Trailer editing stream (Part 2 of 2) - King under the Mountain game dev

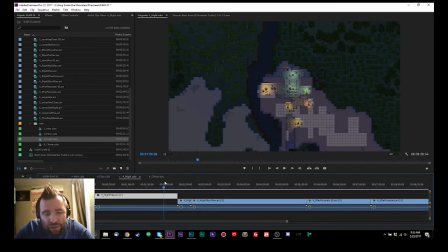246s
I'm gonna move this up a little bit here, and we're gonna make a nice. This is like the cake and gravy. This is something that I can work with. I can do a ton of things with this particular point in the timeline. I'm just gonna set a nice little marker in that particular clip there, just so I remember that this is a beautiful moment.
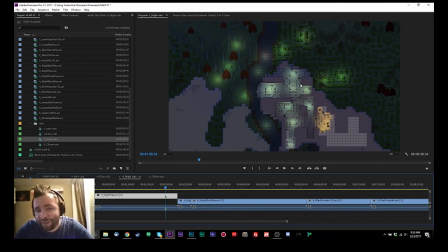265s
This shows the lovely little lights, the nighttime effects, the characters that you can see all over the map, and hopefully this sparks the imagination for. Creating and crafting a colony that, it sparks my imagination, and I'm not really into crafting and
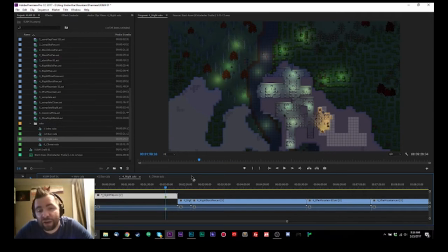creativity-based games. It reminds me a little bit too much of this workspace. but this year, yeah, there's something special about it.
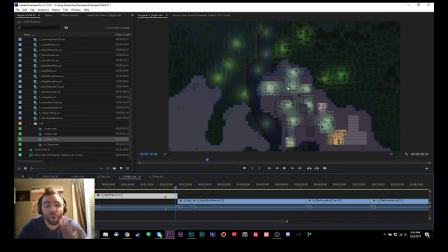296s
And so we want to make sure that this has a special spot in the trailer. Unfortunately, when you're this far away in a trailer, it's kind of like, that's nice to see the overall, but I don't know that I'm going to be working at that distance in the player's mind.
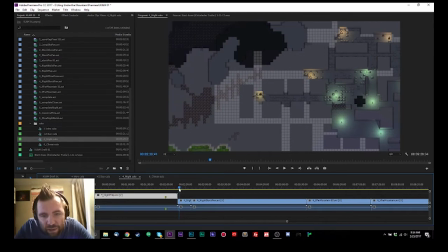312s
So we're going to get into a lot of closer moments. You're going to get these nice overall progress runs.
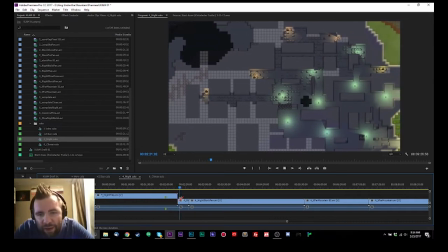319s
And I like, yeah, here's a nice sweeping pan. I think in the shot I tried to hide the mouse cursor,
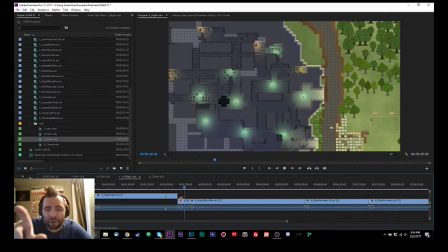328s
which is symbolized in the darkness with a nice little lighting effect.
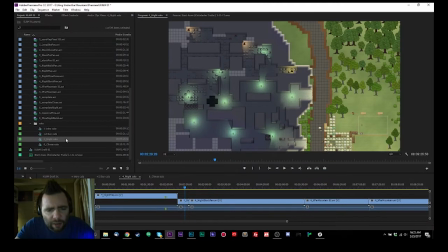333s
In the meantime, I'm just going to kind of jump back into things, just kind of give a quick refresher.
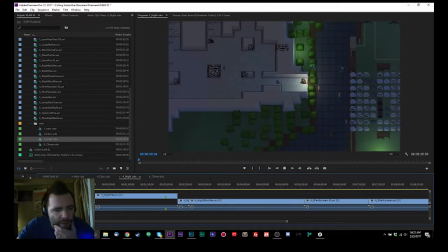338s
So we looked at the fourth Night Cuts sequence,
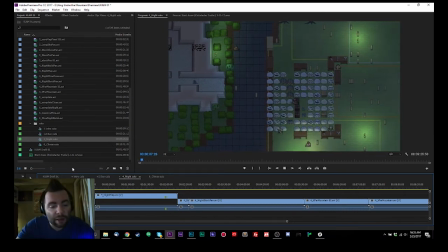346s
the sequence of cuts in the trailer that I'm calling the night cuts, and we see a nice little pan to the right,
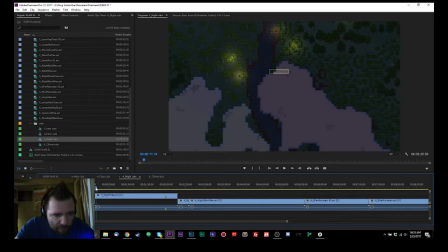354s
and here's nice fixed camera perspective where we are showing the progression and the overall development of all these shots here.
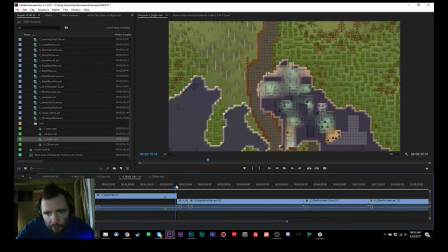364s
So we're gonna clip that a little bit and see how that turns out.
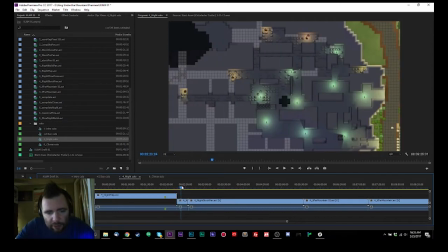370s
All right, this is a nice pan.
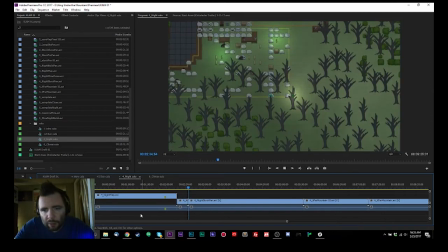373s
And this over here is going to be a nice transition to
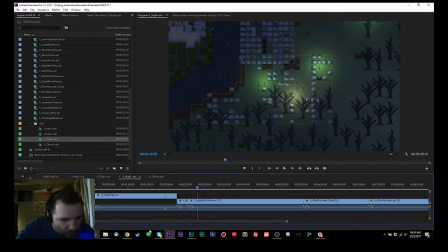383s
hide Ross, who's communicating with me. And I'll get back to him more directly once the stream is over.
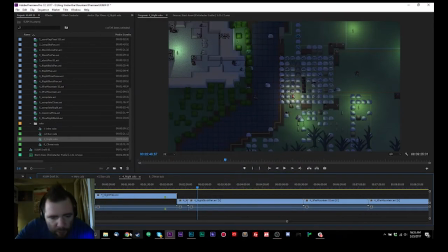390s
Let's see, so this should be fine. What am I looking for? I'm looking for this to make sure.
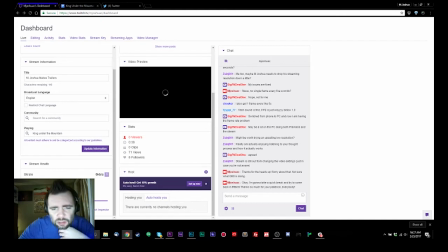400s
It says unstable, poor network connection detected. Oh my. It says I have zero bit rate right now, so that's really bad streaming health.
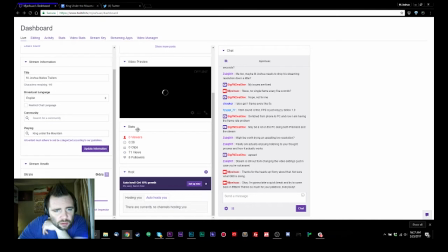419s
Says that I've been on for, I guess, is that 38 seconds or 38 minutes? I'm not really sure. I am not used to Twitch. I'm not used to all the things that go into it.
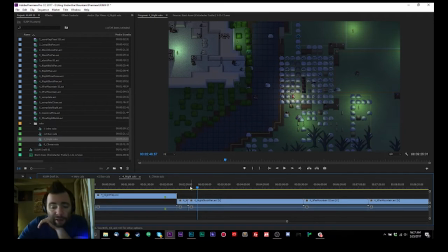432s
Gonna hide this again and just keep going.
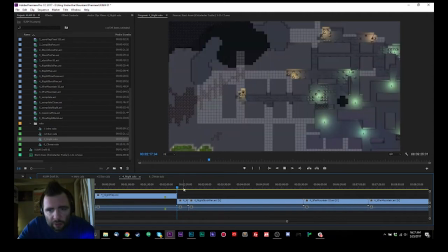438s
Let's see here.
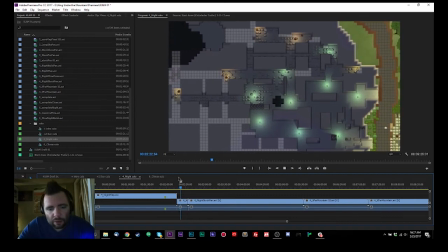442s
There's a nice sweeping pan.
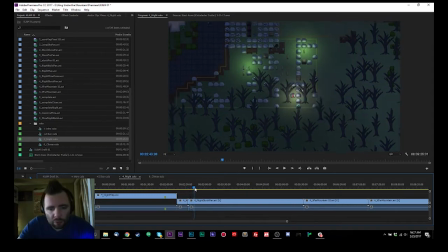449s
And cutting over to this. Oh, this is a diagonal pan. This one's pretty good. Yeah, we got nice wintry nighttime.
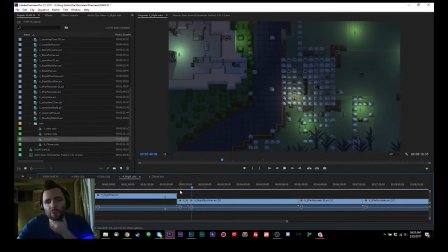465s
You can see all the dwarves bringing massive amounts of stone.
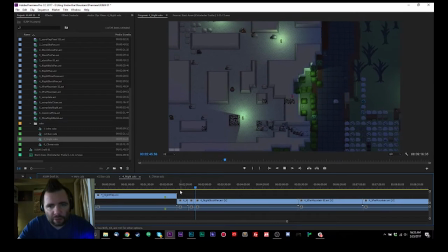471s
Yeah, that's probably about where that shot's gonna have to stop, because it doesn't necessarily get more interesting as you get further into them.
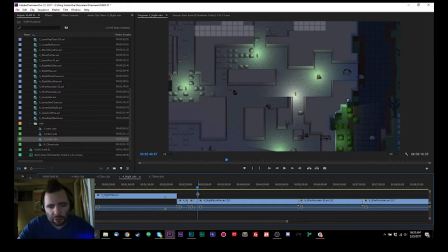478s
Actually, I guess around here is where it starts to get interesting again. So I'll just let that.
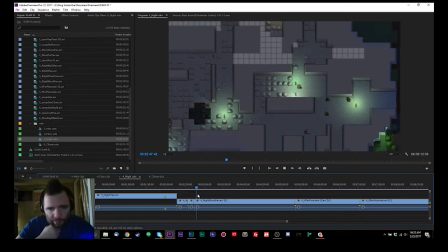485s
No, I changed some camera direction. That's not good.
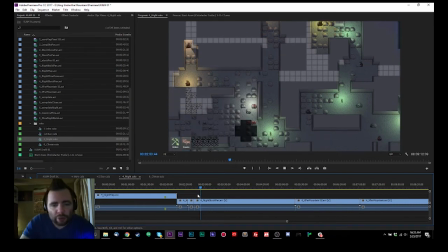490s
There's too many course corrections happening on screen for this to be useful.